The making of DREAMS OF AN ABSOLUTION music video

Do you like my choice of t-shirt? Thought it was appropriate today. Hey my beautiful stalkers, welcome back. Now I have had so many requests for this video, and there is a part of me that really loves that you get to see the end magical result that is polished and slick and fulfilling the fantasy, I suppose. There was a little bit of trepidation on my part about revealing this, but more so on my team about blowing the lid off that and showing you exactly how we go about this and essentially how really unglamorous my job can be sometimes. And I know there are going to be some of you that don't want that magic bubble to be popped. So consider this your warning. If you don't want to take off the rose-tinted goggles and you want the fantasy to remain intact, look away now. Like, go onto my channel, go watch one of my other videos or one of my other blogs. Go and watch the Dreams video again. We are about to blow this wide open, guys. So I'll give you a second. Have they gone? You sure? Good, let's get started. Before I continue, don't forget to click the subscribe button, hit that bell icon to make sure you receive notifications, and click the like button on this video as well. I know you haven't seen it yet, but I promise you, it is the bomb. Did I just say it's the bomb?
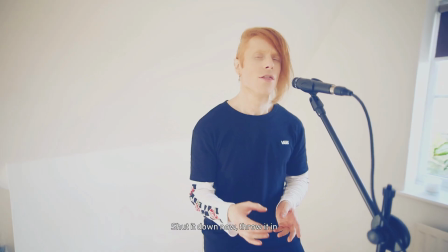(1:14)
Man, I just lost serious cool points. No. So Dreams actually came towards the end of the process producing my 10th anniversary album. I co-wrote and recorded the original version for the Sonic the Hedgehog franchise as the main vocal theme of the character Silver.
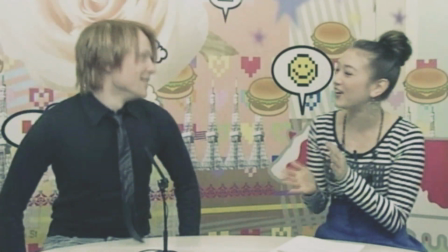(1:30)
And for the 10th anniversary of my artist debut, I was going back and revisiting some of my biggest songs. And I know Dreams was technically 13 years old at the time, but I couldn't not acknowledge it, you know?
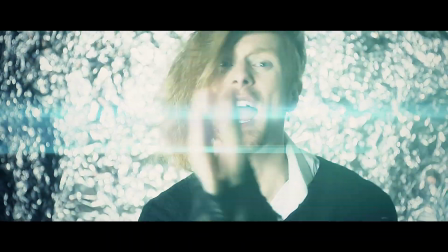(1:42)
So approval to produce the video came right at the end of the album campaign when, to be honest, there wasn't any budget left to do another video. And of course, Sega didn't provide budget because Sega.
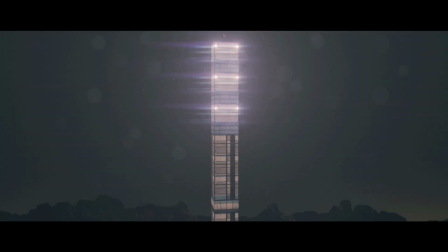(1:53)
So this truly was an exercise in trying to create something really spectacular out of pretty much nothing.
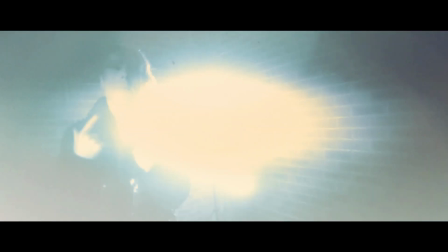(1:59)
First of all, we had to come up with a concept that was true to the song, but within our limitations as a team. Originally, I wrote Dreams about a bad ex-boyfriend who wanted to get back with me, and I couldn't shake off the past, and I was in this weird gray area that I didn't know if I wanted to move forward together anymore. Scandal! Dreams was written about a gay love story. So we came up with the idea of representing this weird in-between grey area as being stranded,
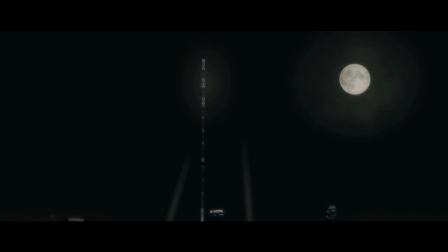(2:26)
and then eventually the idea of being stranded on top of a tower. And I personally wanted the video to have a slight fantasy element to it, so we just took the tower and went like this. I also wanted this video to have a very positive message at the end, so instead of having someone else come and save me from the tower,
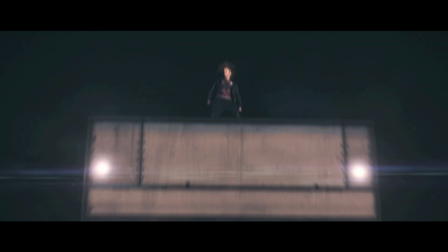(2:43)
I felt it was important that I save myself. So that's why there's two of me.
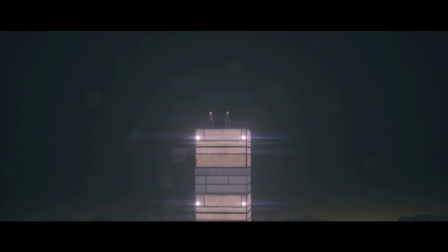(2:49)
That's how we came up with that concept. And then there was just the minuscule challenge of how do we achieve this with the tiniest of budgets.
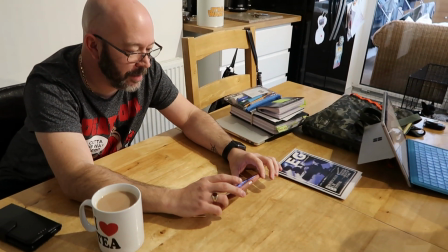(2:58)
Julian is my cameraman and video collaborator, and we filmed all of the tower sequences on the roof of his house. Why? Why did we do this to ourselves?
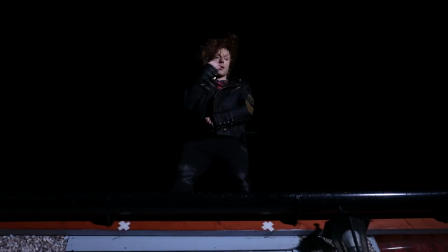(3:07)
For this, we really needed to get the angle shots where the camera was looking up at me, and so I knew I needed to be elevated high. And then because I was in charge of post-production, I knew that if we filmed with a plain black night sky behind me,
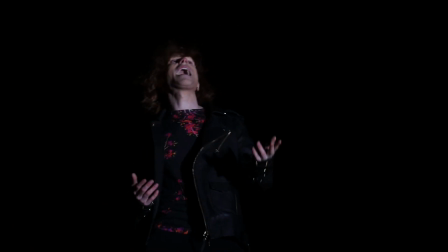(3:20)
it would make it much easier to impose that footage in post-production.
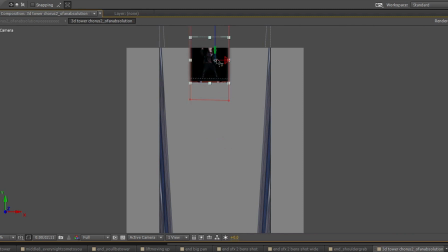(3:24)
So for a lot of the shots, it was a simple case of masking this footage out and then implicating it into 3D space on top of the tower. For any motion shots,
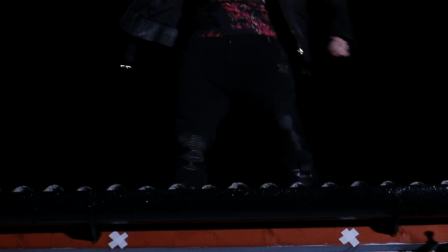(3:31)
we used these tracking points so that I could create a virtual camera in special effects.
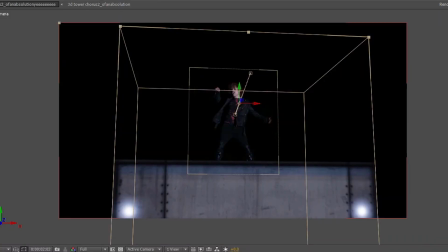(3:36)
And then all of the tower sequences were created in 3D space using a polygon tower, matte backdrops, and lighting effects. Because the tower sequence was quite complicated, I wanted to keep the other shots relatively simple.
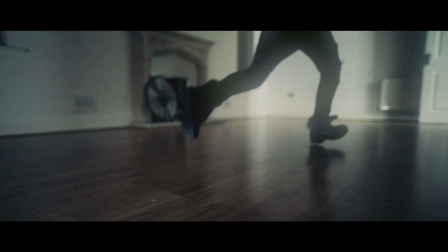(3:47)
But to keep them interesting, I wanted to experiment with light, and particularly the lack of light and the usage of shadows.
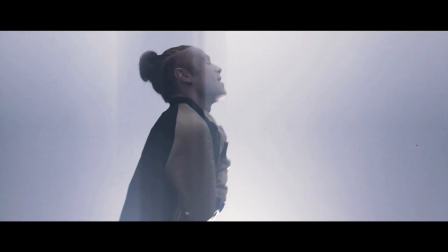(3:53)
And just introducing this element alone made all the other shots look really, really interesting. All of the interior scenes were filmed in my home just as we were moving out when all the furniture was packed up. My old house was so beautiful, I wanted to make the most of it before I left.